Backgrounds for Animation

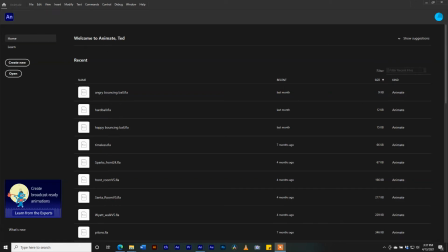(0:00)
Hey guys, good afternoon, and we are going to do background design today. Let's talk about background design. When you're looking at an animated film, one thing that makes the film stand out, okay, is the background.
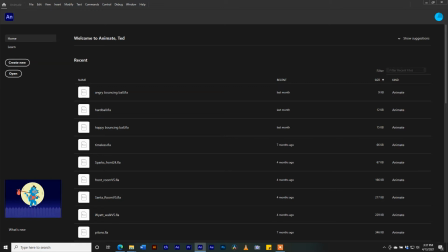(0:17)
Yes, we are focusing on the characters in the foreground, okay, but the background adds to your animation. Okay, so this is what we're going to cover. Background design is a topic by itself. So let's look at different examples of background designs.
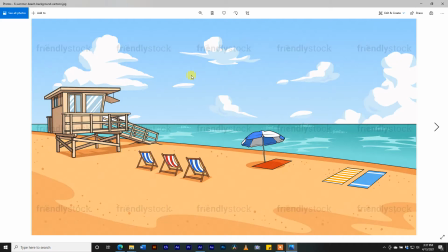(0:35)
Okay, I happen to grab a couple of them okay, on Google. Okay, this one is from Friendly Stock. As you can see, the watermarks here. Okay, this is a beach background. Okay, notice that we're seeing a few shadows here.
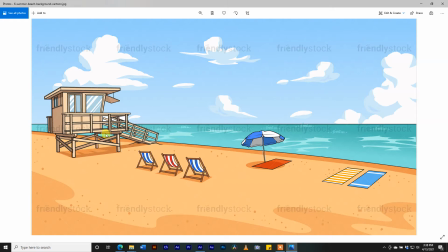(0:53)
Okay, and it makes use of the shadows, and we have some solid black lines, black outlines around that. That's just one style. Okay, if you notice that the black outlines are not around all the elements.
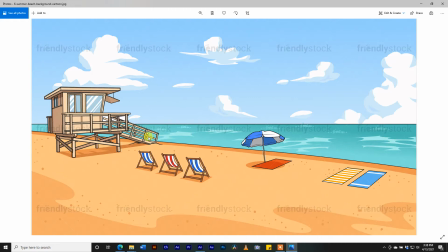(1:09)
Okay, if you notice that the ripples on the water here, you won't have any black backgrounds, black outlines on that. All right, so, and look at the clouds. Okay, you don't have any black outlines on the clouds. All right, yes, so let's look at another background.
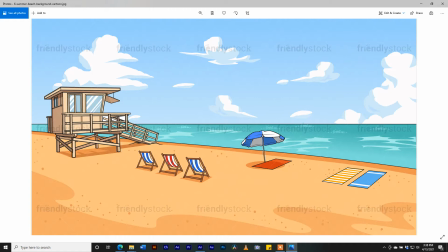(1:27)
All right, one which is more, in fact, a beach scene as well, but this one is a softer scene.
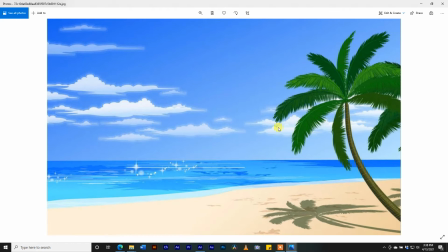(1:34)
Let me enlarge this. Okay, this one is a softer scene where you don't have any black outlines. All right, but we're using the different tones, the different shades of that color, okay, to make
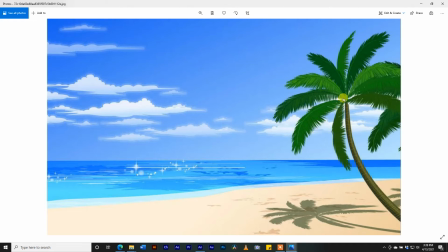(1:50)
your background stand out. Notice that the different shades of green here, okay, different tones here to make it stand out. All right, look at the different blues. All right, look at the sky and how it's different from the sea. We have different shades. It's blue, but we have different, okay, shades of blue. All right, yes.
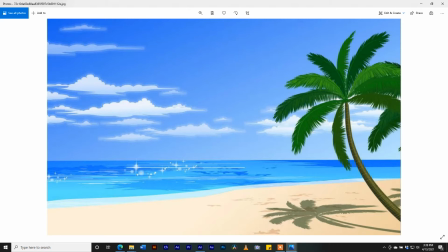(2:09)
So away from the beach, let's go on to just a forest scene.
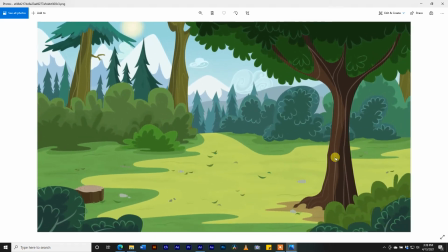(2:16)
Okay, notice that you don't need, okay, to have solid black outline to make your background stand out. Okay, look at this. All right, different. We have a lot of greens here, a lot of greens.
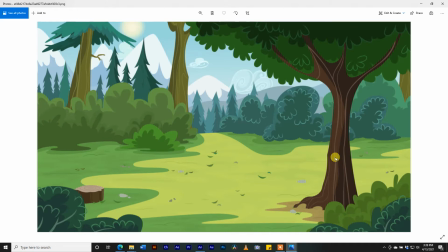(2:32)
All right, it seems a little monochromatic. We have some earthy colors, brown, green, and whatnot. Okay, even the sky in the background appears to be have a little hint of green to it.
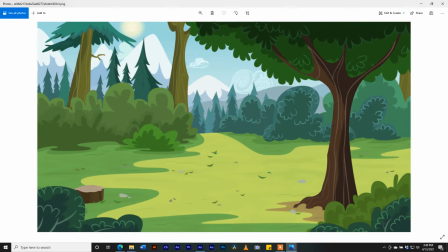(2:45)
All right, okay, let's look at some cities now. All right, okay, look at this one here.
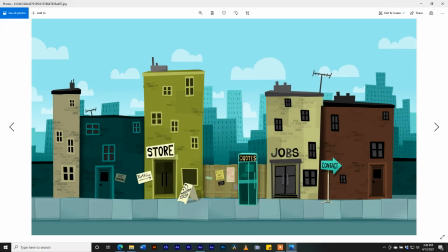(2:53)
So your background doesn't need to have, okay, it doesn't have to be precise, as in perfect solid shapes. Okay, notice that these have a stylized look to them. Look at how the windows are spaced out here.
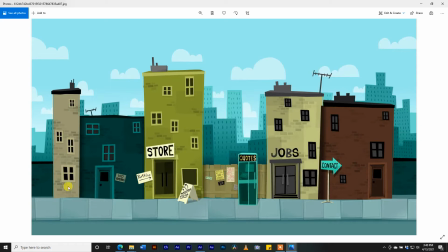(3:09)
All right, and notice that these buildings here are in the foreground. Okay, we have some in the the mid here, and we have some buildings further on in the back.
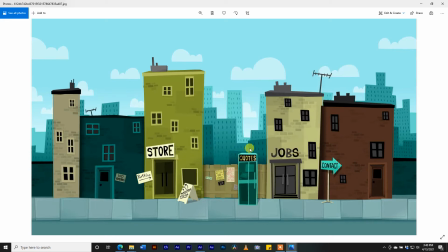(3:26)
Okay, so what we're seeing here is that as the buildings are further towards the back, all right, it is lighter. The color, we're looking at shades of green here. The shade of green here is lighter than those in the front.
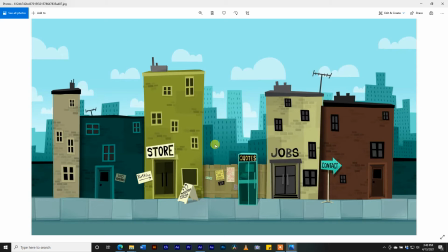(3:43)
It's a technique used to bring out depth, okay, in your backgrounds. Okay, if we have to take a look at another city here, this is like a monochromatic scene.
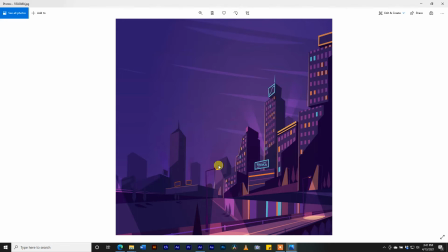(3:56)
We've seen a lot of purple, different shades of purple. All right, really stands out, and we have the light. Even the light in here is purple.